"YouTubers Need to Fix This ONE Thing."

When I originally made this video, I originally wanted this to be 5 tips to make your webcam look better. However, I since realized, you know what would make this video even better? Is if instead of focusing on cameras, what if I focus on the lighting of your videos? So, as we go throughout the video, it'll lean more and more away from making your camera look better to how lighting affects your camera. Without further ado, let's get into the video. With this video, I aim to fix this webcam right here and make it look so much better, because all this webcam really needs is a bit of a tune-up, because I know this webcam can look good, and all it really requires is a couple of things changed inside of your light controls and inside of your webcam controls. Let's get right into the video. Alright, so this first up actually involves going into your webcam software, which is on Wi-Fi.
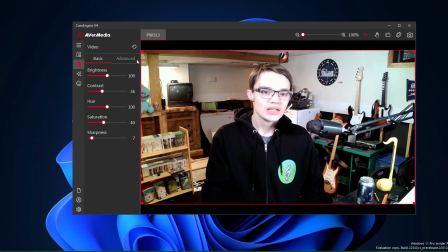0:55 Or to zoom out and actually see that I'm inside of it. So one of the first things that you actually want to do is to go out of the basic settings.
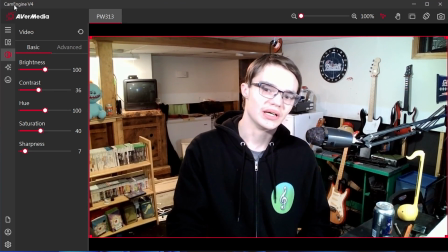1:02 By the way, this is in Cam Engine V4.
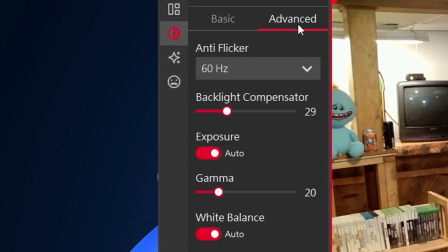1:05 So if you don't have a AV Media camera, well, if you go into Advanced, you can actually turn off auto exposure, because that's what does that.
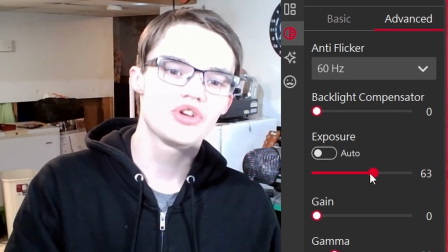1:15 Turn down backlight compensator, and turn your exposure down to some maybe like 45.
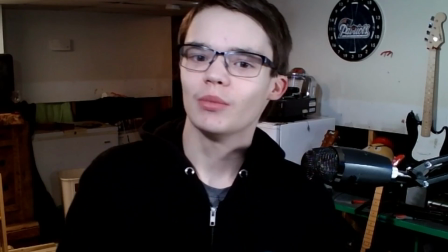1:21 I feel like that looks good. And turn on your gamma. Gamma is not needed and adds a lot of grain into the background.
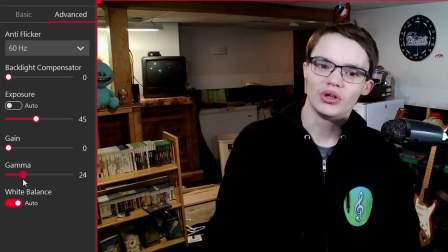1:27 If I turn this up, you can really see like the grain get amplified. Now that we're done here, we need to go ahead into our cell phones and fix our lighting, because that's the next part of it. Alright, now that we are inside of our smartphone, we actually want to go ahead into smart things, which is what I use for my smart home stuff. Just go into whatever you use, whatever you prefer, and to go ahead and find your lights. Now I have Juno Connect as my overhead light, and that's one thing that we need to change, because if you can tell from the side,
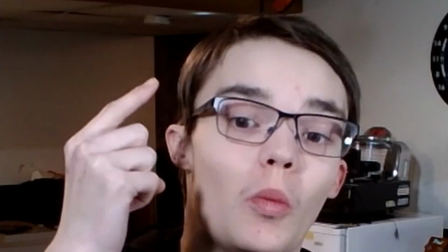1:56 that light is completely different white balance than my lights. That light is more of like a warm light, while all of my lighting is, well, are daylights. Now the reason why I do this is provide a nice and natural tone to my webcam.
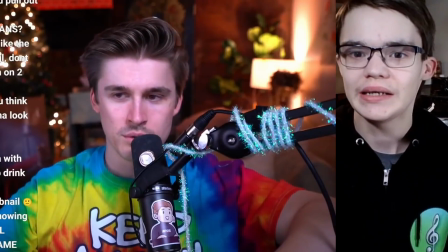2:10 I really don't like seeing people who have like really good lighting, but really poor optimization for their camera, if you know what I mean.
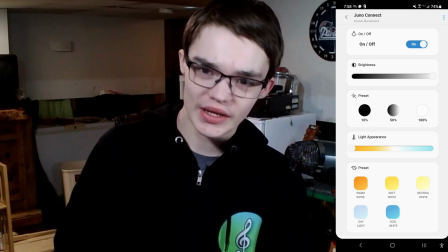2:18 So inside my app, I'm going to go through and to hit daylight. Now that's just going to check in my background, and now we should have good lighting.
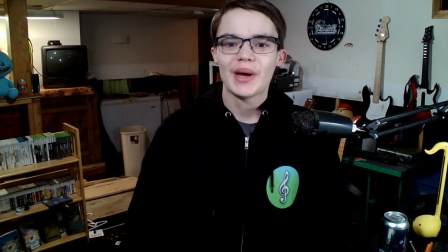2:26 Not bad. Now that we've fixed the lighting and the white balance, we got to fix it inside the software, right?
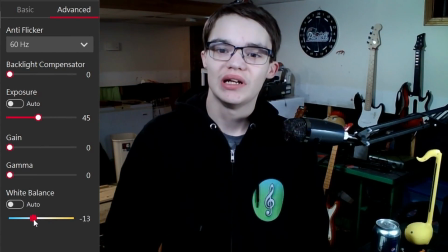2:31 It only makes sense. White balance, you can see that's at the -1. Let's maybe adjust that, just to make it a little bit warmer, maybe.
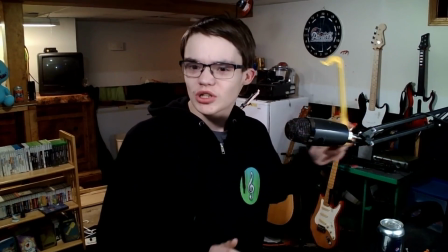2:39 Just add a little bit more color into the image, because this autumn tone is supposed to be bright yellow, and it's not.
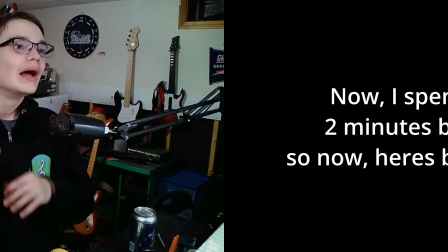2:46 It's like more of a dim yellow. Now with the way I lit this background, this was very specific to my scene.
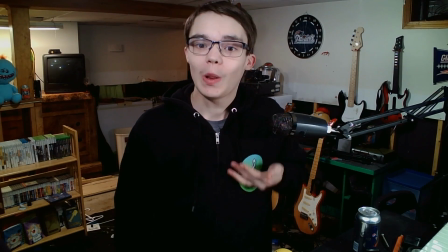2:55 I wanted to make sure that I wanted to light up my left side so that then the logo would be more prominently visible.
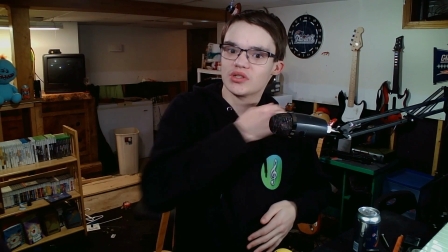3:02 And I'd have more background separation so I could tell what is the foreground and what isn't.
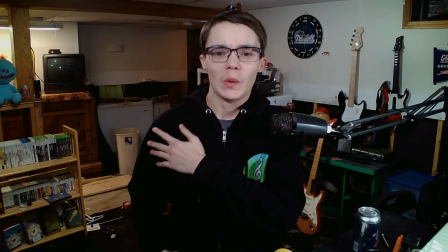3:07 While with my right arm, I wanted that to be less lit so that then whenever I'm playing bass,
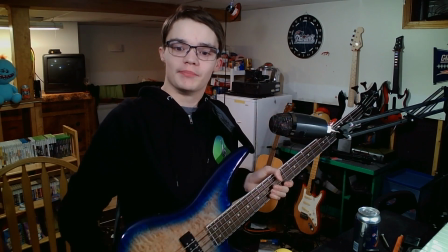3:12 my neck is actually lit more than my, grid.
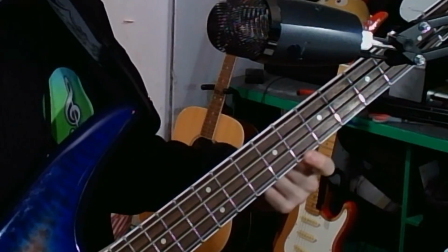3:17 As you can tell, the way now it's lit, it provides a really nice glow on the sides where my fingers are going to be, so it makes them look more prominent.
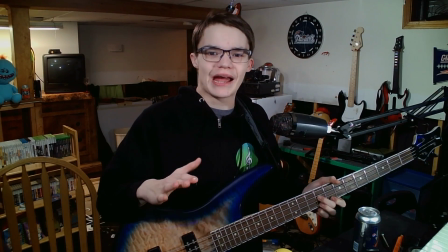3:25 And it also adds like a nice background blur, kind of, because it's not too lit up,
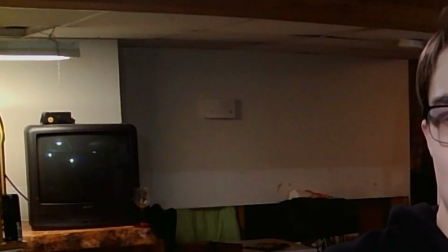3:30 but it's lit up at the right point where there will be some noise, so then it'll provide more of a separation from me in the background. Now, this was only lighting for a talking head type scene. What if you do more than just talking head?
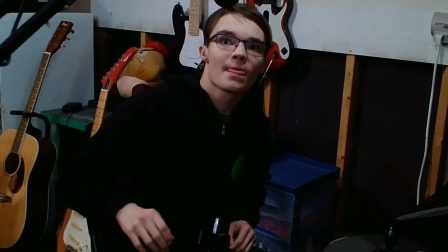3:43 What if you do drums? Here in my drum set, we can actually see on how bad lighting looks.
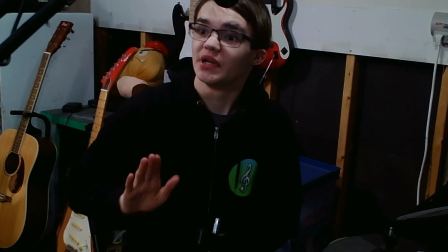3:52 Now this is truly bad lighting, because my background is lit up, but I am not at all.
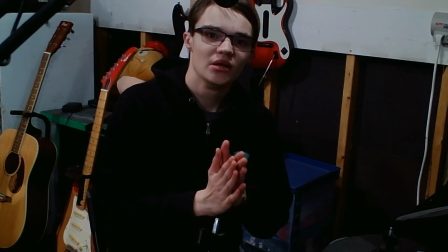3:58 So here's what I'm going to do. You know that light that was facing me? Well, now I want to go through and take that and twist to 180.
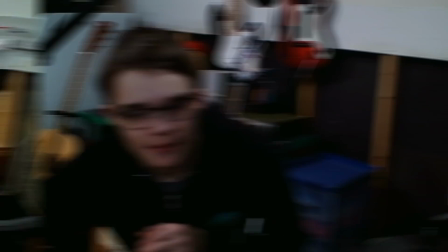4:06 So let's go do that. And boom!